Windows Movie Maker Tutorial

today I'm going to do a tutorial on Windows Movie Maker. A lot of people say Windows Movie Maker is absolutely terrible, but you can still make videos on it, and of course it is free, so you can't complain that much. But today I'm going to show you how to make a good video on Windows Movie Maker. I'm going to teach you how to use effects, transitions, and titles to make your videos look better. And I'm also going to teach you how to make a video and sound quality better on Windows Movie Maker. So here's my Windows Movie Maker tutorial.
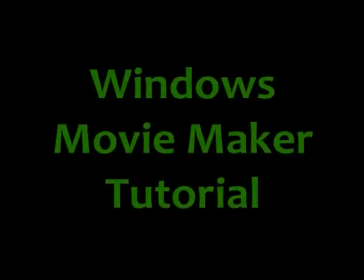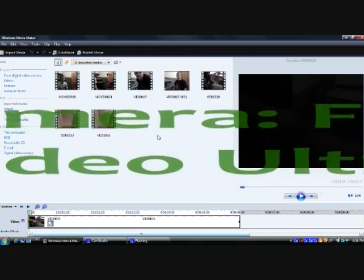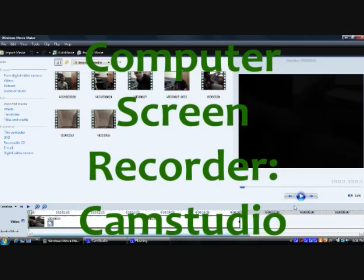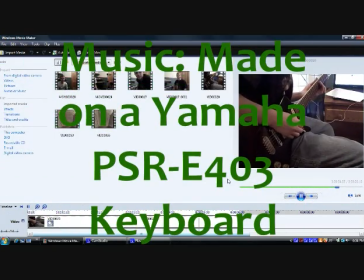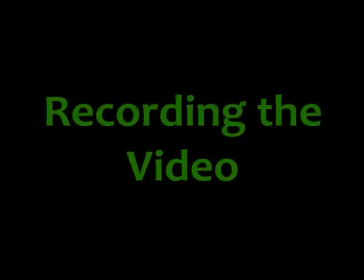Before you even start using Windows Movie Maker, you're going to want to do a couple of things when you're taping your video.
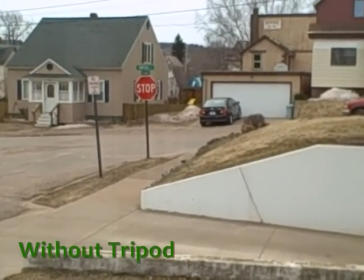Always make sure that you're using a tripod or something that can keep the camera steady, because a shaky camera will always make the video look a lot worse.
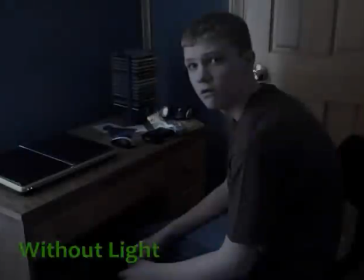Also use a lot of light. Lighting is always a good thing for video because it just brings everything out more into the video.
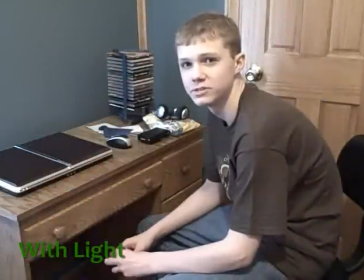Now if you don't have enough light, there is a way to change this in Windows Movie Maker, but it's always better to have natural light in the video.
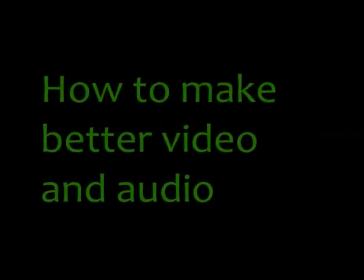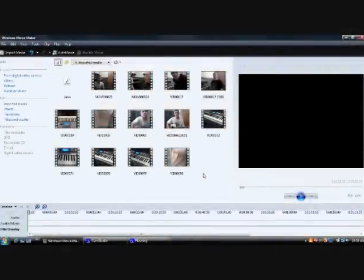Okay, the first thing I'm going to talk about today is making video and audio better. As I said earlier with the light, lighting is a very important thing, but sometimes just light doesn't go good on a video that you want to keep.
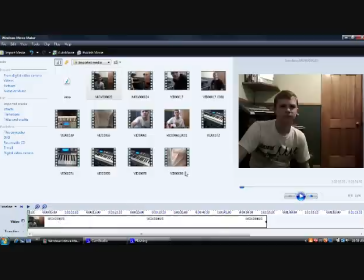I have very bad light from my webcam video right now. This was taken from my webcam, so the audio is pretty low and the video is pretty bad, but I still want to make this into a good video.
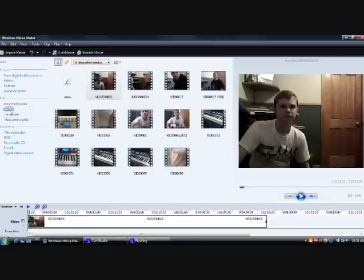So what I'm going to do to make the video look better is I'm going to go over to Edit and Effects, and I'm going to add a brightness increase to it.
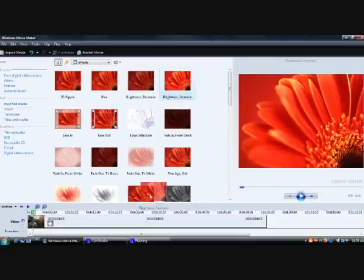Okay, I'm going to add another brightness increase. And there you go.
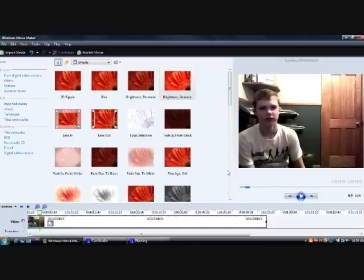The video now looks lighter. It still doesn't look as good as if there was a lot of light in the video, but it at least just makes the video look better. The other problem with this video, and I know you can't hear the audio to it, but the audio to it is very...
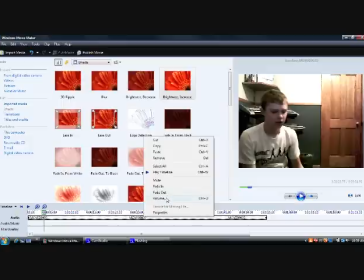it's not very loud at all. So as you can see from the volume, it's already at the top.
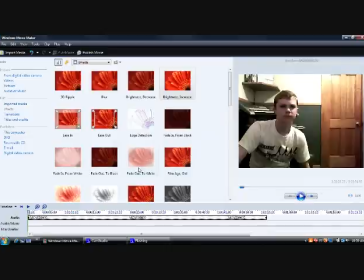I can't change it anymore. But I still want to make the volume louder. So pretty much all you have to do is right click on the audio, copy it, then go to audio or music, and then paste it on it. And now you have two audio sources from the clip onto the same thing, and it's the same audio.
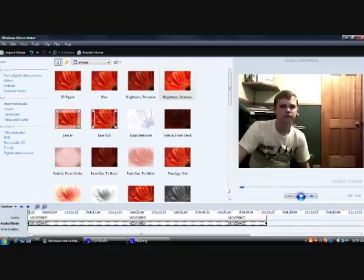It's going to go at the same time, but it just makes the audio louder, which is always good, because bad audio, then no one can hear what you're saying or doing anything. So that's how to make video look better.
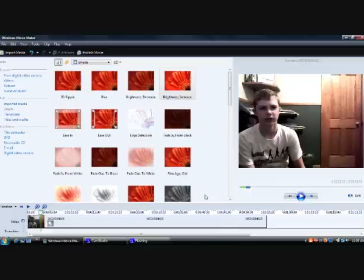Now I'm going to talk about adding titles and credits onto a video.
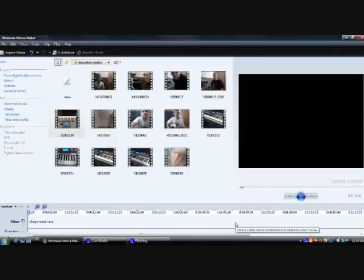Okay, now I'm going to talk about adding titles, credits, transitions, and effects to the video. So I'm going to get two clips right now.
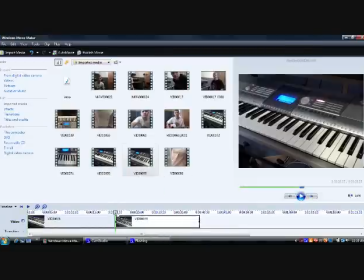And the first thing I'm going to do is, on these clips, the video doesn't really start for a little bit, as you can see.
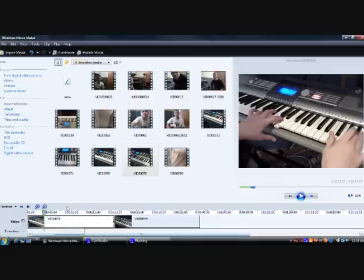And it's not too long of a pause, but I want the video to start right away. So what I'm going to do is I'm just going to grab the side of the clip, and I'm going to trim off to where the video finally starts.
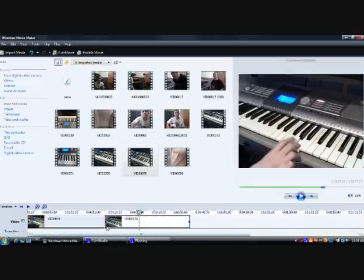I'm going to do the same thing to the next clip, too.